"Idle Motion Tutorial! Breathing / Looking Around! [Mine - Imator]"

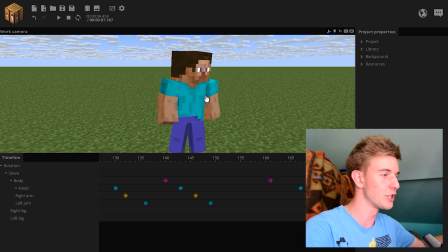This is not an important animation to me, so I'm not going into the detail too much.
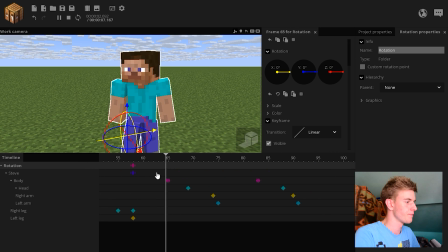But now I want to animate the legs. He took a step, and it looked pretty harsh, like he stopped pretty fast.
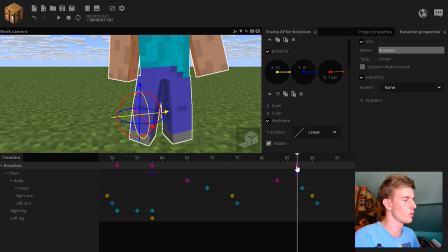So I want to make him stand down a little bit. So I'm gonna do the rotation thing, and bring his body a little down. Then bend his legs a little bit. Put this leg in the same place as it was before.
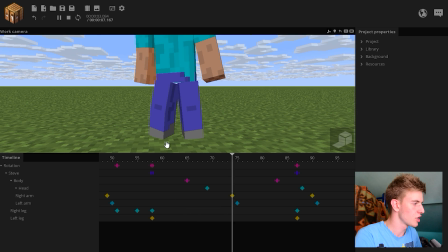Actually, he is on the same place. This leg isn't, however. It's going into the floor a little bit, but at least it's not sliding on the ground, so that's perfect. Let's give it an ease out transition. Okay, so I want to make him take a step in the other direction.
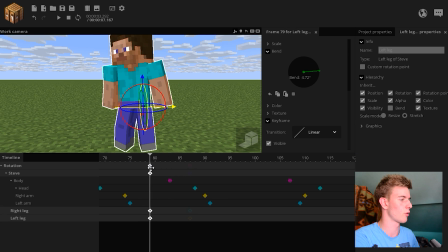Okay, let's bring these stepping keyframes a little backwards so we have more time to make this step, because he already turns here.
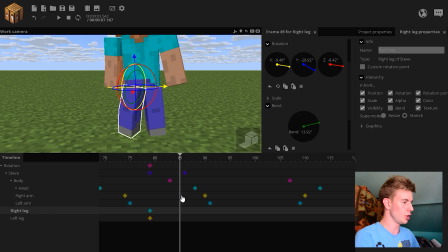I want to make a step. So before he takes a step, he should first stop being rotated.
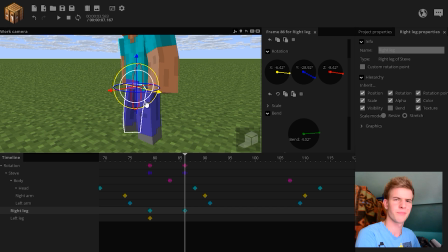Then this leg should make like a little jump of some sort. I don't know how to explain.
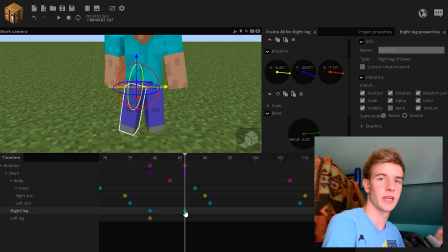This leg should be extended, this one, so he can get the energy to make a step again.
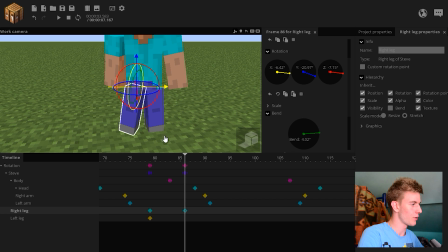It's how walking works, by the way. So this leg is now extended. Should be rotated in the other way. Oh no, this is perfect actually. Look at this. It's almost at the same place.
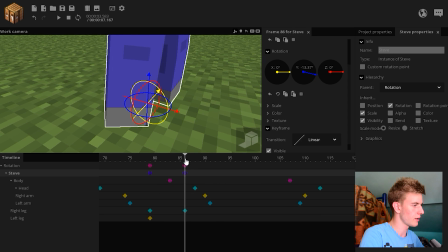I want to adjust the position a little bit more. Like it was here, now we just go backwards a little bit.
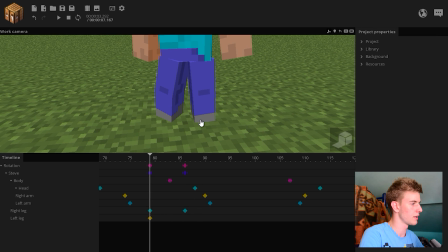Is that it? No, too much. Perfect. Look at this. Like he's making some small step or something.
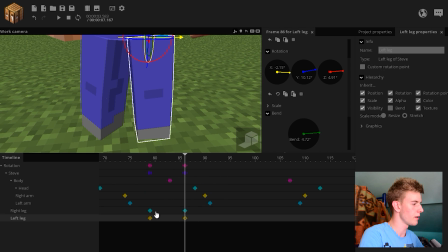I gotta adjust this leg though. Oh, it's already nice, even better.
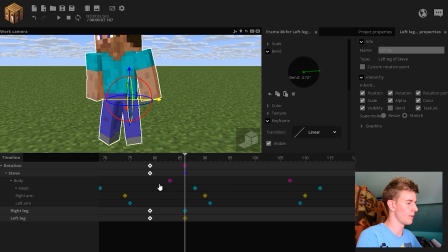Of course, I want to give an ease in, maybe a stronger ease in, and then make a step here.
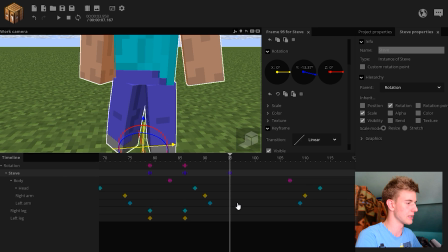I'm gonna try to explain at the end because this is pretty hard by itself.
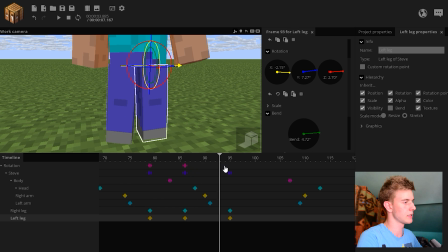What I did from this point is move this leg closer, this leg closer.
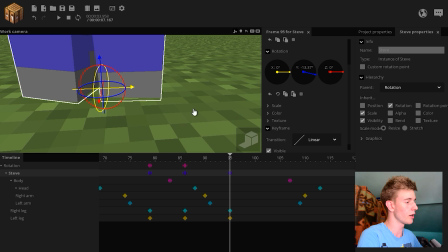Now I gotta adjust the body to be on this leg because this is the leg he's standing on. From this to this, rotate a little bit because it's rotated now.
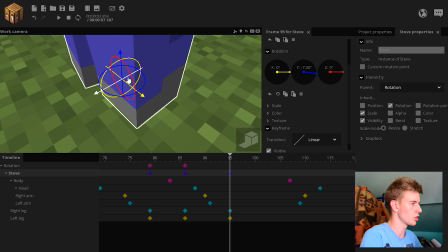Try to position, a little bit more. Try to position it on the exact position it was before.
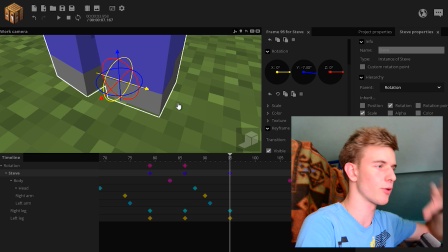I mean, you guys want advanced tutorials. This isn't advanced and I'm complicating it like crazy. You sure you want advanced tutorials from me?
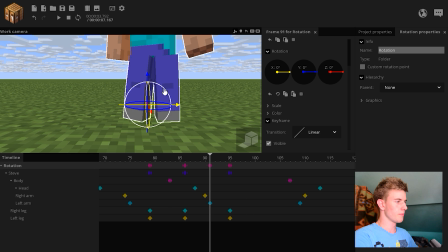Like, this is it. The rotation should also go up like this.
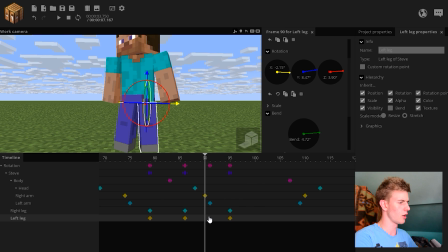Transitions, like, it's too slow. I know, I should probably make this step a bit faster. Let's try to make it faster. Yeah, actually, let's do the whole thing.
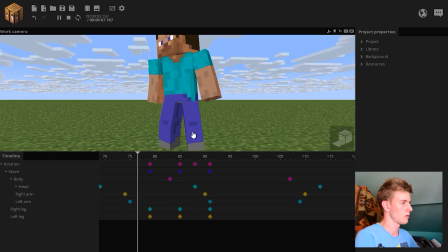Like let's oh god, what I've done. Yeah, I'm loving it.
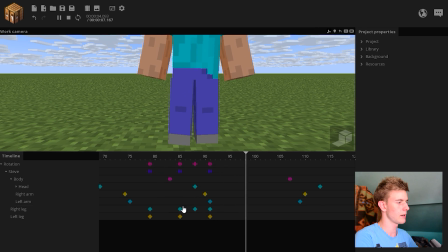Now we make him do this again. Ease out, ease in.
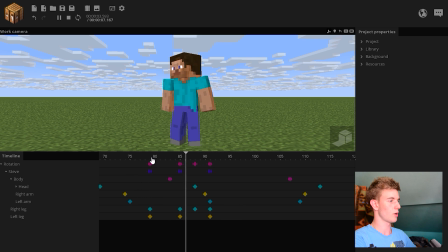So we've done this, like a small step. It doesn't look too smooth.
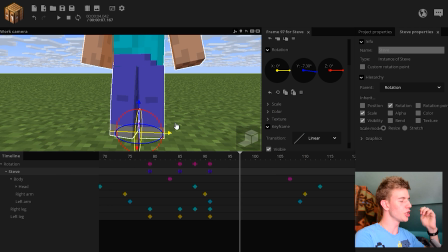I should probably take more time for it though. He should lean sideways to be standing on his right leg.
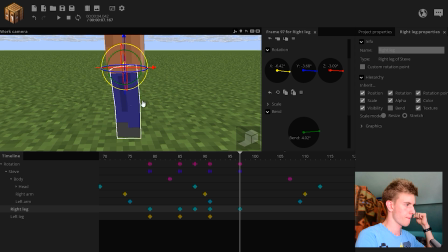Like lean sideways maybe. Because he's gonna take a step from this leg.
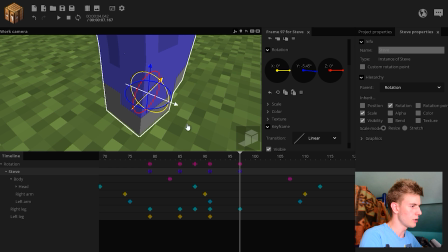So let's position this leg to be on the same place here. Yeah, this is all nice and all, but I forgot one thing.
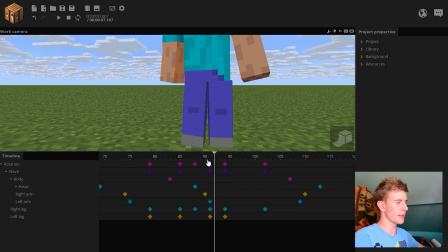when he takes that step, I copied the frames here. When he takes that step, he should go down a little bit because he just landed.
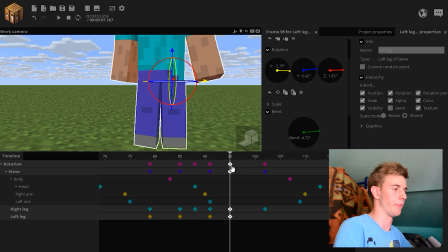So he should bend his legs a little bit when he takes that step. So,
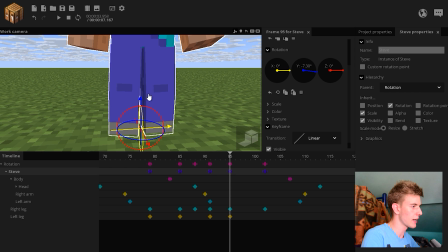but he also has to be moved in that direction.
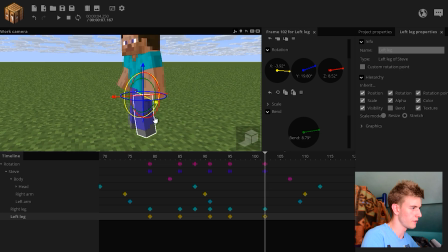And here, this leg should just be lifted up because he's taking a step.
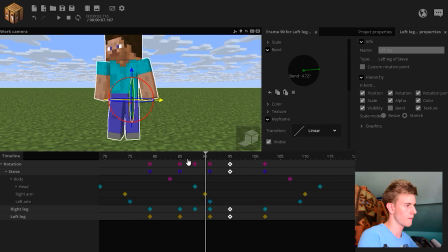This should be an ease out. Okay, I noticed something goofy.
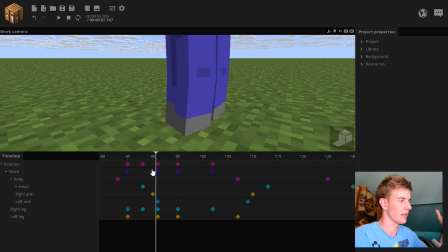This here. What is going on with the legs? What have I done? He bent his leg.
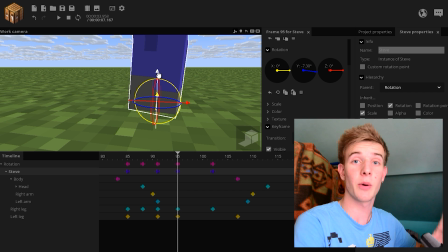He should be moved forward and a little downwards. We can allow his feet to go through the floor because at least it's not sliding then.
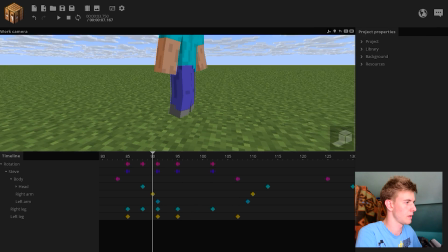I'm still not sure what's going on here. Yeah, he took the step. That's perfect.
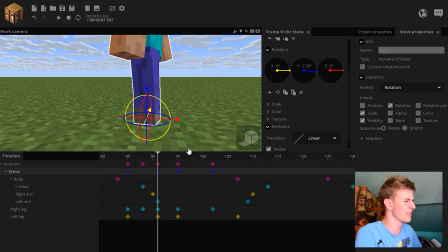But one more thing.